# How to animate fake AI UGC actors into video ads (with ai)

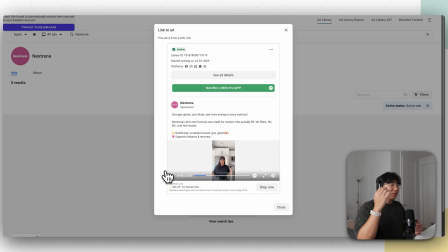[4:07]
Honestly, she could be on FaceTime with her mom right now and it'll look exactly just like this. So you want a creator that looks like this and talks like this, and you can hear in her voice that she kind of talks something like this. That's kind of what you want here because it's more authentic, and the people buying this product probably look like her or look something like her or might be friends with her.
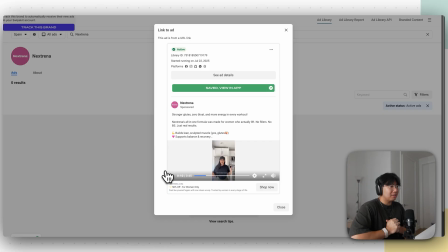[4:23]
So you want to look for a relatable UGC character that isn't like screaming off of a script. So I'm going to save this video right here.
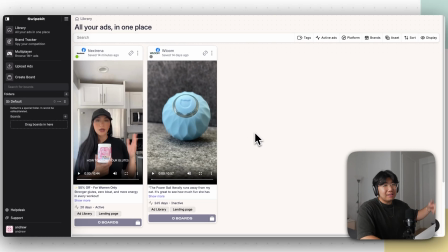[4:29]
Now, if you don't have this app, it's called SwipeKit. There should be a link down below. It basically helps you download creators from Facebook ads library.
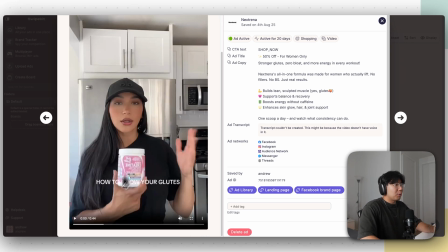[4:36]
So as you can see right here, We'll go ahead and watch the rest of the script right here as well. But I only downloaded this video because I want to go ahead and get the transcript.
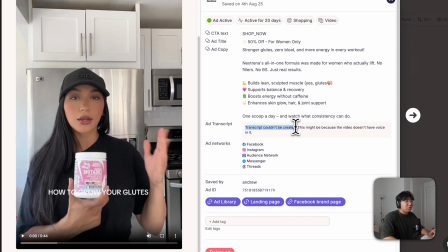[4:42]
As you can see, the transcript couldn't be created. It just takes a few minutes sometimes.
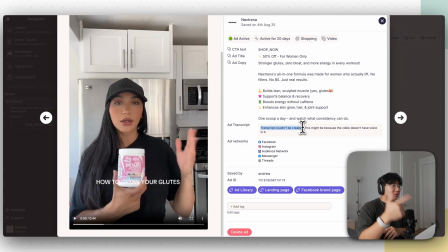[4:46]
So while it's being generated, the transcript, I'm going to go ahead and keep watching this video. And I'll show you why this is a good, decent UGC video. Now, this video right here is not AI. This is a real person. And this person right here is promoting a real product. But we can go ahead and take this example right here and reverse engineer it and actually go ahead and create an AI actor for ourselves.
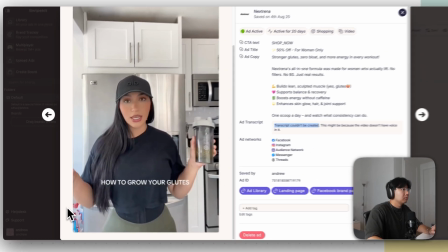[5:03] That is an essential supplement that you need to take in order to build the shelf, if you know what I mean.
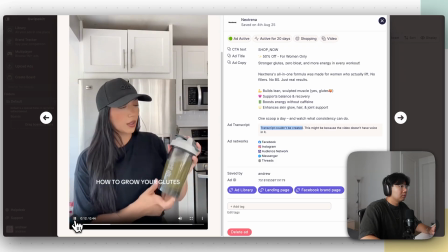[5:08] It dissolves with no issue. I throw it in my blender bottle and I shake it up.
All right, I don't know if you guys missed that or not, but this is a really good example because she's even using lingo and kind of like slang that other people really won't get. So for example, she said, you want to use this creatine to build that shelf. The target audience is gonna understand exactly what that means, shelf being your butt.
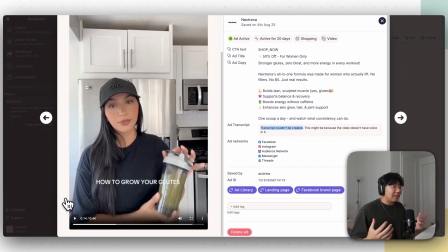[5:27]
But this is why you want a real UGC creator, because like I said, they're gonna be able to go ahead and replicate these things that AI just probably won't be able to go ahead and do. And they're talking naturally, and this probably looks like another person on the other side of the phone that might wanna buy this product because they either have friends that look like this and talk like this,
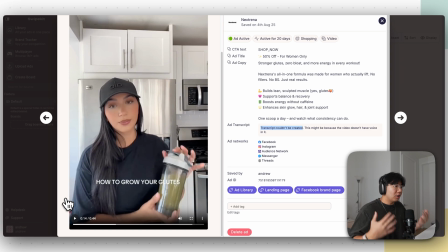[5:43]
or they wanna be this person or talk like this person right here. So that's why these UGC creators are actually really, really good for a lot of brands. Just like if you have a celebrity that you look up to and they're promoting the next McDonald's meal, you're probably gonna buy it because you like the celebrity, not necessarily because you love McDonald's.
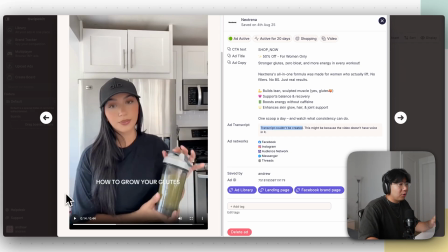[5:58]
So that's pretty much the reason why you wanna find these UGC creators and we're gonna go ahead and use them as AI characters because they're relatable to your audience. But let me go ahead and stop yapping. Let's watch the rest of this creative video right here.
Give it a few shakes and I just go ahead and drink.
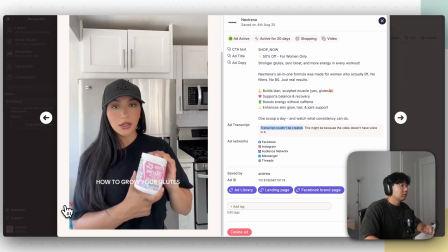[6:11] Benefit not only to build the shelf, but also for our health, such as iron and hyaluronic acid, which we know is good for our skin, our nails, etc.
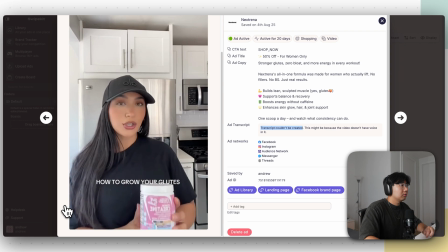[6:20] Right now, I'm actually in a journey where I want to grow my natural lashes.
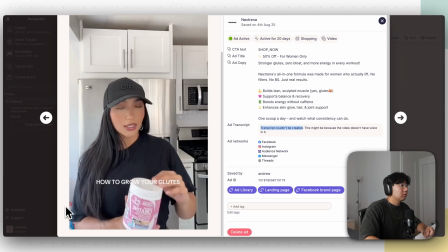[6:24] That's why I am not wearing any lashes and I am letting my natural nails grow out.
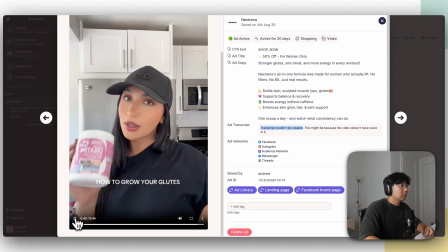[6:30] Give it a try. I'm going to go ahead and leave the link down below so you can get yours.
All right, now that we watched the video, like I said, she's literally speaking from the heart.
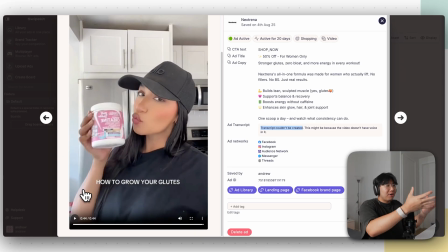[6:37]
It could have been a FaceTime with her friend and her recommending her product to her friend. And that's exactly what we want.
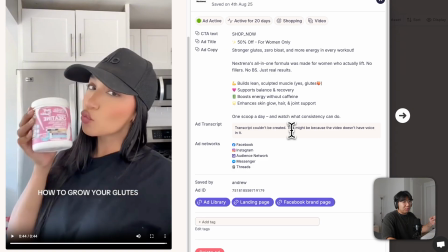[6:42]
But let me go ahead and grab the transcript really quickly. And once we're done with that, we're going to tell AI to rewrite that. So it's not one-to-one because we're going to go ahead and use that script for ourselves.
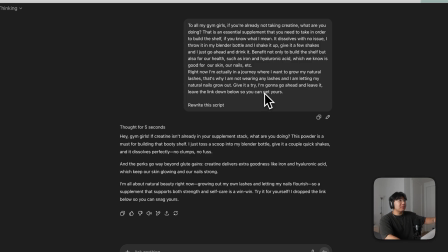[6:49]
All right, as you can see right here, I do have the script in front of us. And I basically told ChatGPT to go ahead and rewrite the script.
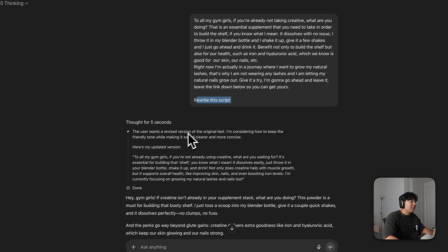[6:54]
If you don't know what ChatGPT is, there should be a link down below as well. But as you can see right here, ChatGPT rewrote the entire script right here.
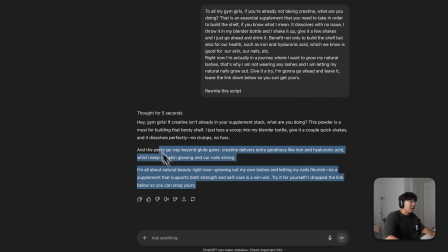[7:00]
So we're going to go ahead and grab the script.
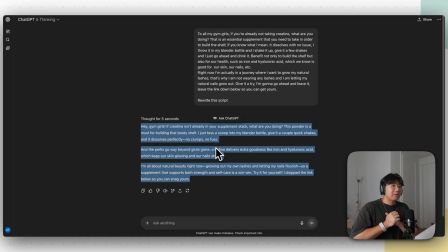[7:02]
And now we can go ahead and use the script and remake this for our own supplement brand, because this script right here literally came from a literal real UGC creator, so we should be good to go.
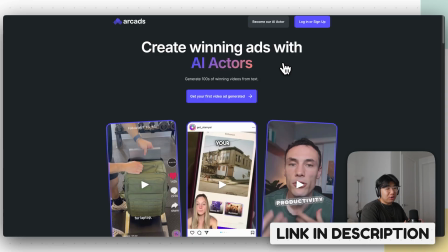[7:11]
Now, in order for us to go ahead and use AI to create our AI actor, we're gonna use a software right here called ArcAds. There should be a link down below as well, but ArcAds is gonna be able to go ahead and create an AI actor for us and using our script and even put our product into the script. So let me go ahead and go to ArcAds really quickly and log in to show you what it's like.
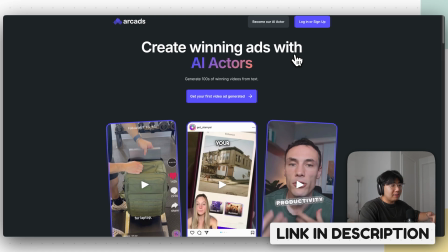[7:28]
By the way, like I said, if you want to use ArcAds, there should be a link down below to go ahead and create your own AI UGC creator.
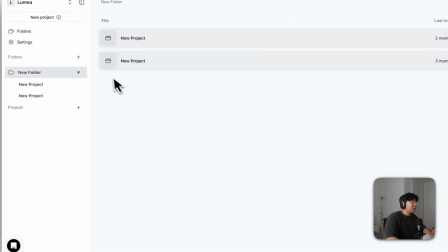[7:34]
All right, first things first, we are now in ArcAds. And the first thing you want to do is go ahead and click create new project right here.
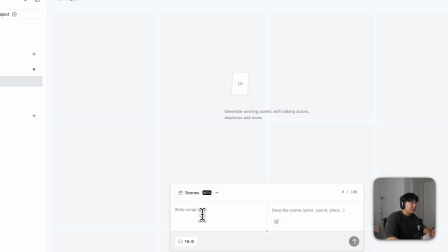[7:39]
And once that's done, you want to go ahead and click scenes right here. And you want to go ahead and write a script. We already have our script, so I'm going to go ahead and paste it into here. This is our script. And right here it says describe scene, actor, sound, and place. I'm not going to go ahead and make that up.
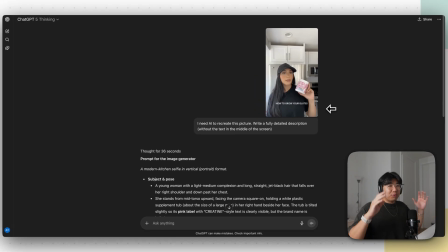[7:52]
All I'm going to do is go to ChatGPT. I took a screenshot of the original competitor's video right here and I said, I need AI to recreate this picture. I said, write a fully detailed description without the text in the middle of the screen, obviously, because that's a caption. As you can see right here, it basically told me all of this.
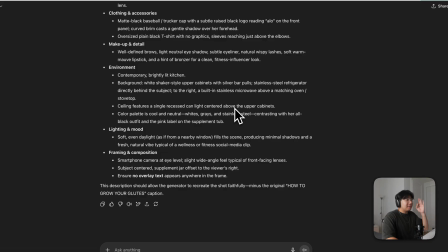[8:07]
So I'm gonna go ahead and copy this right here. It's basically telling me a prompt for the AI to go ahead and recreate.
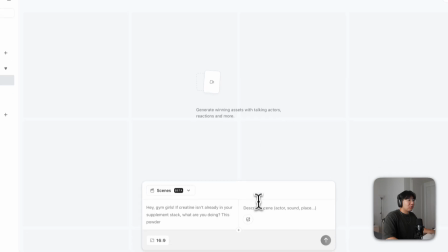[8:13]
So I'm gonna go ahead and do that. Go back to ArcAds, go ahead and paste it onto here.